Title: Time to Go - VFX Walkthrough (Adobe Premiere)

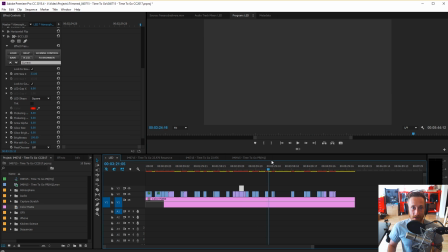[7:56]
and that's pretty much it lots of ink lots of smoke and clever placement of the uh the clips in the frame so
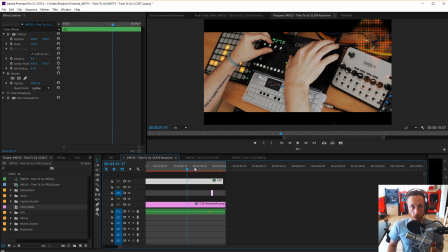[8:07]
that gets dropped on top of our final piece here drop them over the anamorphic mat um to sort of break the frame um anamorphic mats down here i just liked i
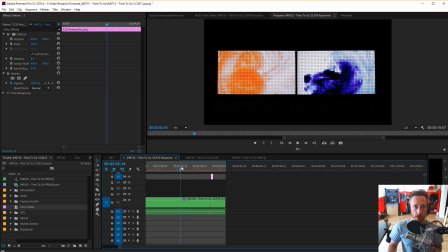[8:18]
tried putting them within the anamorphic mat, and I felt like they didn't really have the same kind of effect, the same kind of power.
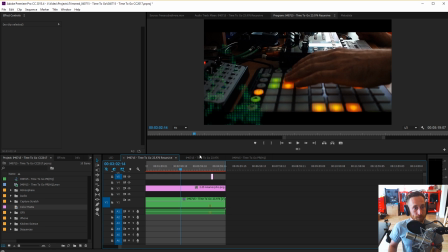[8:27]
So I let them break the mat. Let's go over kind of real quick what happened here.
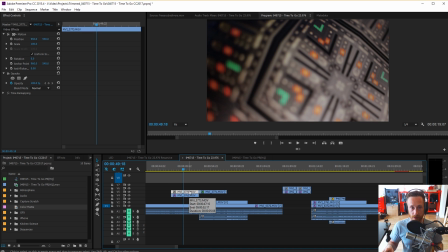[8:34]
Basically, this was a lot of video processing and then recapture through the DSLR.
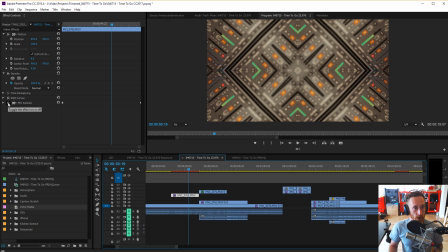[8:40]
I shot Ableton's interface with my DSLR, shot screen, the computer screen.
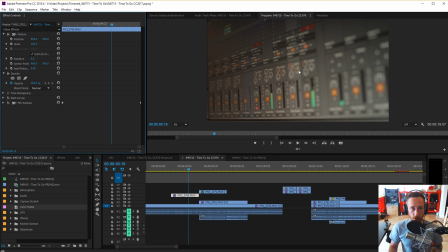[8:46]
You can see we got We've got some more here, you know, because of the lens and aperture, we got some depth of field focus stuff going on, which is exactly what I wanted. I wanted to capture the interface playing along with the music, but I wanted it to be organic and have this sort of like glowy screen feeling.
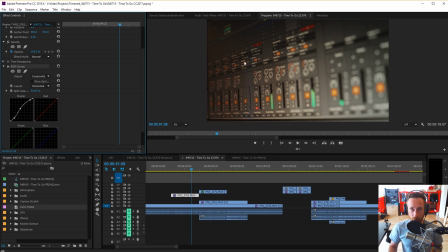[9:05]
First step, we apply some RGB curves. I shoot, when I shoot on my Canon, I shoot using a profile called ProLost Flat. It's basically just a normal picture style that you've taken the saturation and contrast
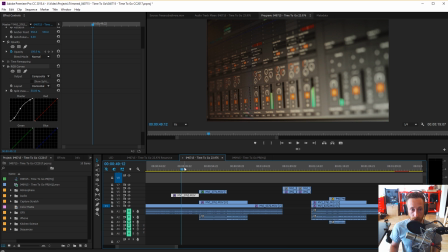[9:21]
and in-camera sharpening way down so that when you want to bring it into your editing program, you have a lot of latitude for grading, for color grading. So one of the things that generally you have to do with super flat footage is apply what you call an S-curve. And that's what's going on right here.
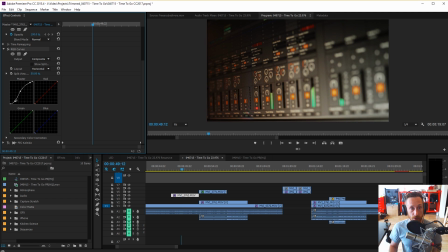[9:37]
This is an S-curve that drops the darks darker and makes the highs higher. Increases the contrast of a very low contrasty thing. So we have that. And then we use a Kaleidoscope plugin.
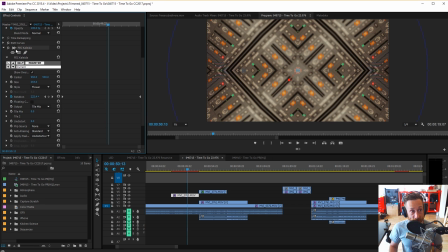[9:53]
This is from Boris Continuum Khalid as well. After Effects has a Kaleidoscope plugin and I like it and I use it a lot. But I said at the time I was very dependent on Premiere and third-party plug-in so that's why we're in here i would do this in after effects in a second if i had a choice again so i took the able to interface and i shot it like this and i dropped
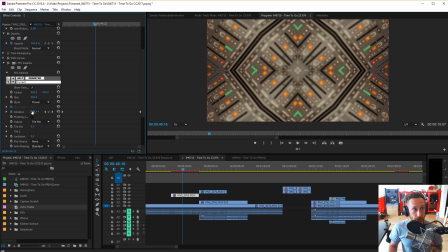[10:12]
the kaleidoscope plug-in on it and then i automated the rotation of the kaleidoscope plug-in i love doing this with interface stuff i'm i couldn't
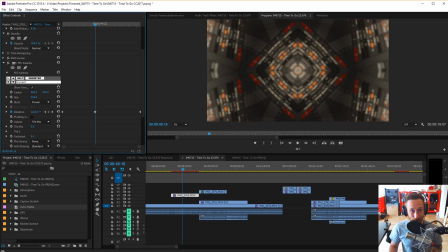[10:22]
do it all day uh i've done it with the op1 interface i've done it with this obviously i am a huge sucker for kaleidoscopic stuff uh i love the way it looks that's just it's my it's my thing right now it's what i've been using for all the op1 um song final cover art stuff too
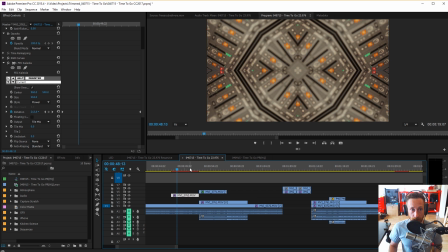[10:39]
so after i did that um i wanted to add another layer to it and uh we'll go ahead and undo all this so we can get that clip back at the top this was the final result so what i did was i took this clip right here and i exported it
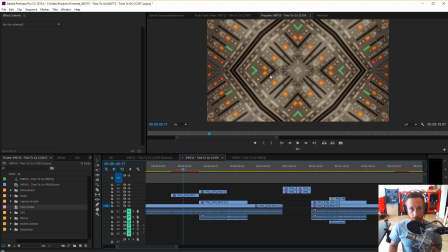[10:55]
and brought a whole bunch of these interface light clips that have been kaleidoscoped into um into vlc on my on my laptop and i went into
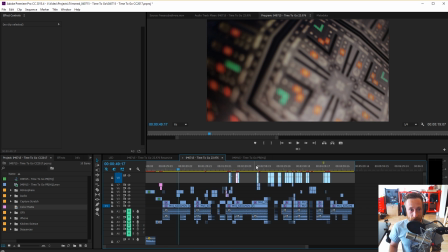[11:04]
a bathroom and turned off the lights and i
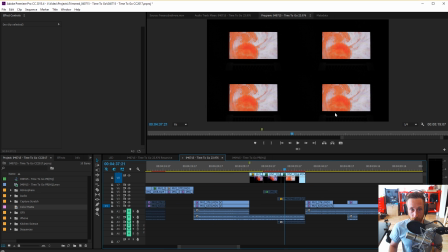[11:09]
shot the laptop screen from various angles so that's what you're seeing here as well like this was a good example of it but basically it's just like take the clip put
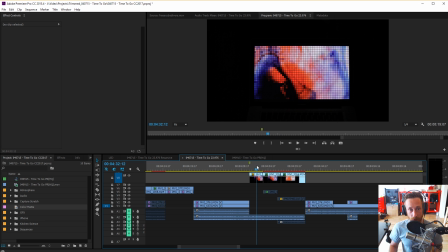[11:19]
it on a laptop play it back and shoot it either like dead on
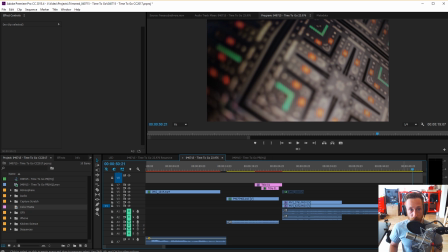[11:24]
like this or in the case of the clip that we were just looking at, shoot it from an angle so that you get the depth of field blur and stuff like that. So throughout here,
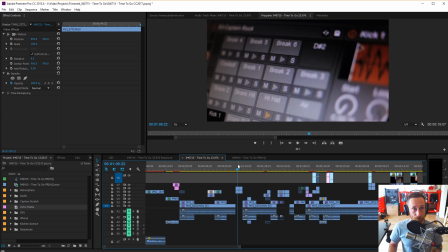[11:36]
there's a bunch of clips that have been affected either with kaleidoscopes or there's a Boris effect called cube, which is affecting this clip right here.
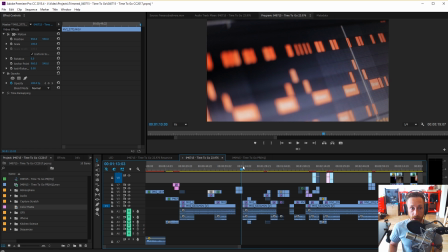[11:47]
And then go and shoot them in a dark room to get, you know, that screen look, for lack of a better term. And of course, this depth of field, which is really, really nice.